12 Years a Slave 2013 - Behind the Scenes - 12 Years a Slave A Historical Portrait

And the research that we did, which we did a ton of to attest to it, it was this horrible.
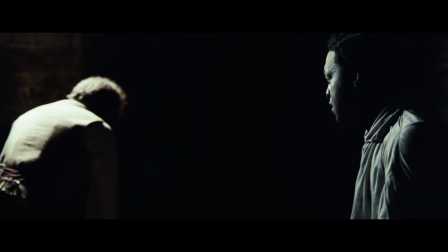8:25 It was this unrelenting.
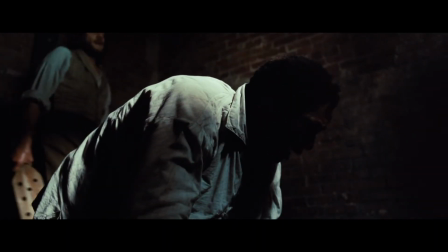8:30 It was vicious. It was deeply violent.
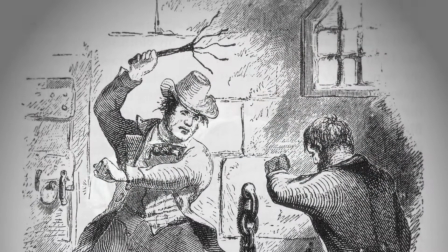8:37 I thought I must die beneath the lashes of the accursed brute. Even now, the flesh crawls upon my bones as I recall the scene.
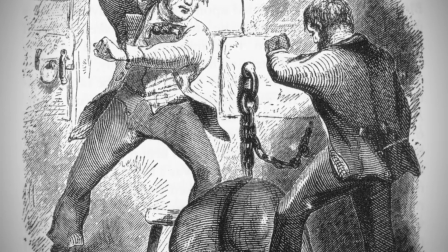8:45 I was all on fire.
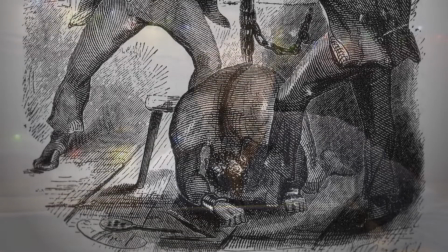8:48 My sufferings, I can compare to nothing else than the burning agonies of hell.
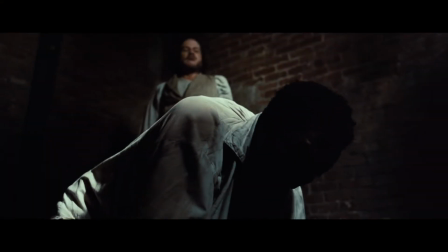8:58 To me,
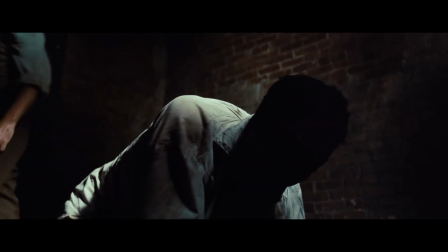8:59 I was just very conscious that he would never have forgotten those first moments of violence. and they would be imprinted on his memory throughout the rest of his life.
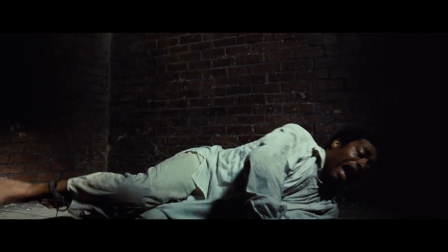9:09 So it was important to me, it was important to Steve, obviously, it was important that we feel it, the violence of it.
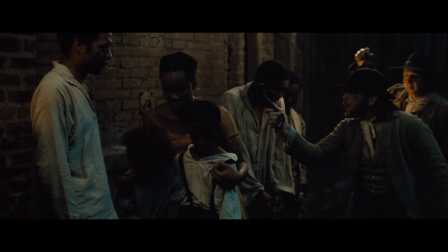9:16 I don't want to hear a word out of none of you.
After 1808, the importation of slaves from Africa into the United States had been banned by the federal government.
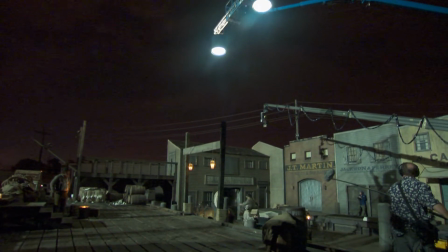9:26 That meant that the supply of slave labor was limited.
Action!
And, consequently, people with criminal minds...
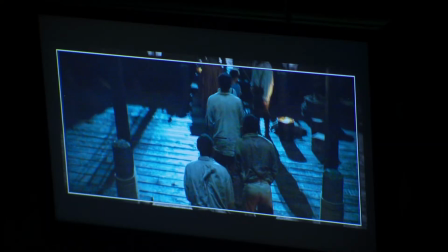9:35 All right, come on.
...would realize that if they could kidnap a free black person and get them into the South, they could make a lot of money.
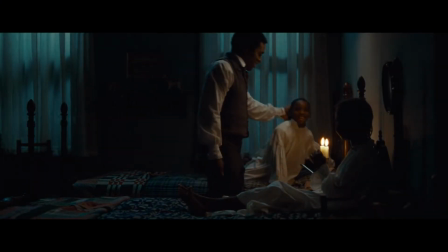9:41 Days ago, I was with my family in my home.
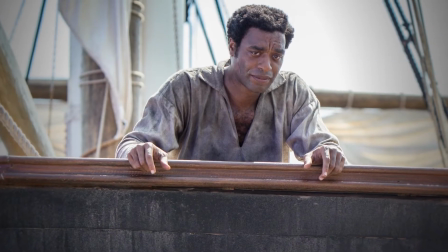9:49 The book was a very strong starting point for understanding the background of Solomon's journey.
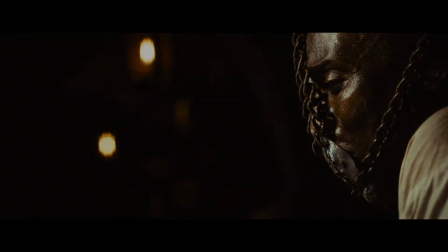9:55 But I felt that it was important as well to understand slavery in its full context and the history of it,
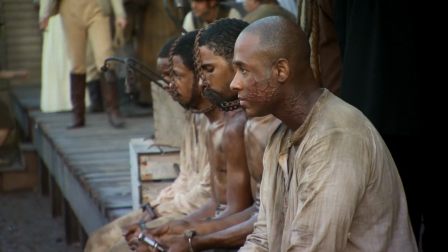10:02 and how it became an incredibly fully functioning and extraordinarily sophisticated way
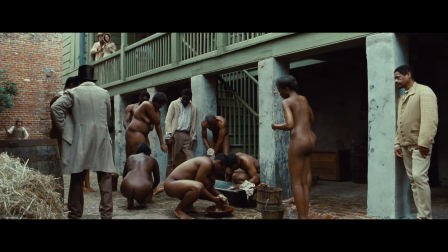10:07 of dehumanizing people by putting them through a kind of mill to really become property.
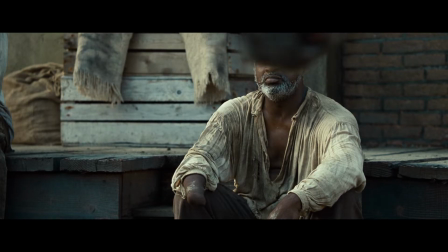10:13 And there can be no intellect, no rebellion, there can be no sparks of individuality amongst the owned people.
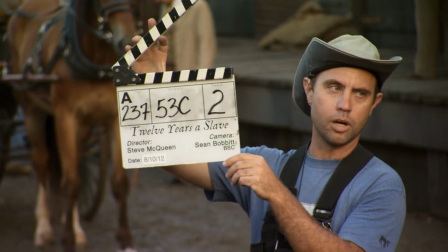10:23 53 Charlie, take two. Mark. On the side.
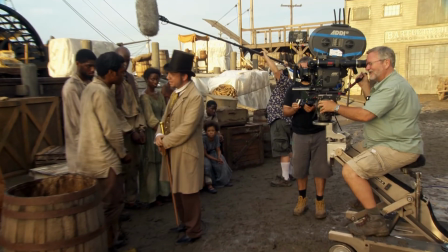10:28 Action! You fit the description, Gavin. Why didn't you answer when called? My name's not Platt.
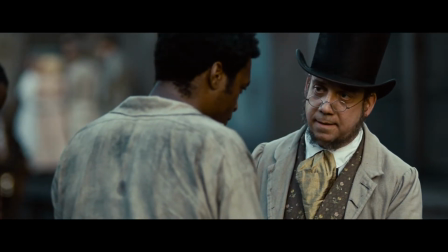10:34 My name... Your name is Platt.
Paul Germonti is a great actor. I said, okay, go for it. And he was like a tornado. He was like, you know, whizzing around all these rooms and doing these things. I mean, ad-libbing things, adding things, you know, and we work on it.
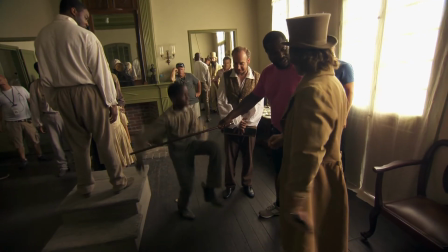10:46 I said, okay, do this, do this. And he would take directions amazingly. Do this, do this with a stick. He'd just take it in his stride.
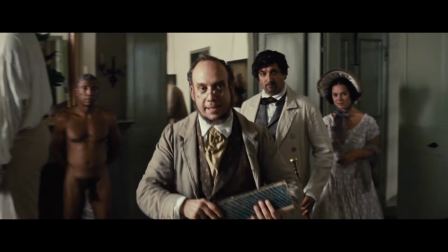10:52 Follow me, please. Yes.
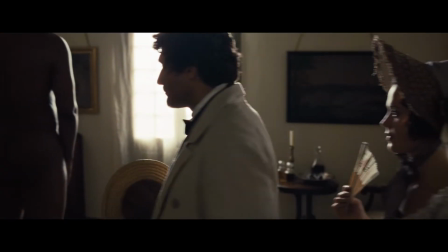10:56 Inspect them at your leisure, but I ask you to pay particular regard to young Ezra here.
And the confidence he has to manhandle people was very important too, very, very important, because people would be maybe nervous to slap someone or hit someone.
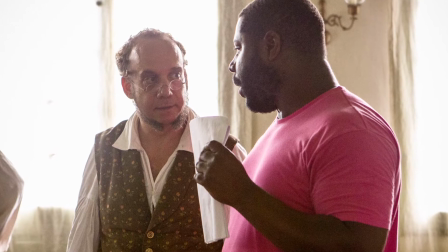11:10 No, he wasn't. I said, this is what I want, Paul. We need to go in there and he wants to sort of, you know, deal with them in the way that they would be dealt with, and he was amazing.
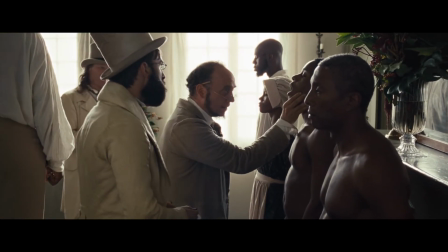11:17 This boy? Yes, open your mouth. Open, wider.
I don't want any punches, I just want to tell the truth.
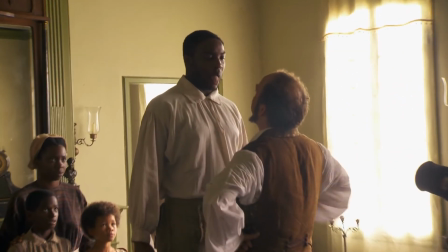11:22 So it's livestock. It's like animals. It's like anything else. And that's what I wanted to do. It's how it was. It's very brutal. I mean, you know, that's how it is.
Please, sir, do not divide my family.
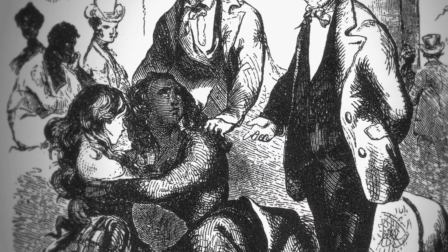11:34 Do not take me unless you take my choice. Eliza, quiet! All the time the trade was going on, Eliza was crying aloud and wringing her hands.
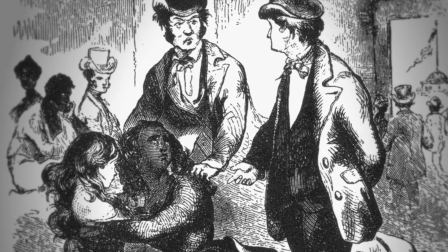11:43 She besought the man not to buy him unless he also bought herself an Emily. She promised in that case to be the most faithful slave that ever lived. The man answered that he could not afford it. And then Eliza burst into a paroxysm of grief, weeping plaintively. Freeman turned around to her, savagely, with his whip in his uplifted hand, ordering her to stop her noise or he would flog her.
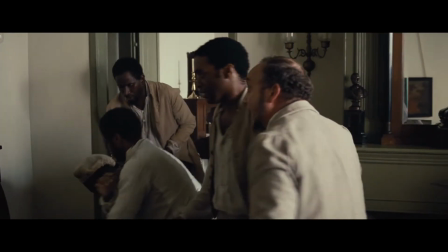12:11 The selling of Solomon, Northup, and Eliza to Master Ford It was a very interesting sequence to shoot.
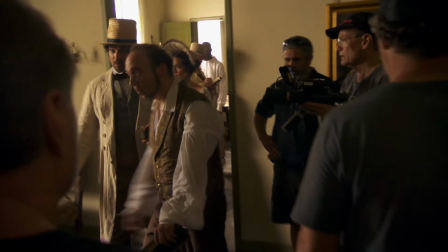12:19 Customers going into this building and people trying to set up a store.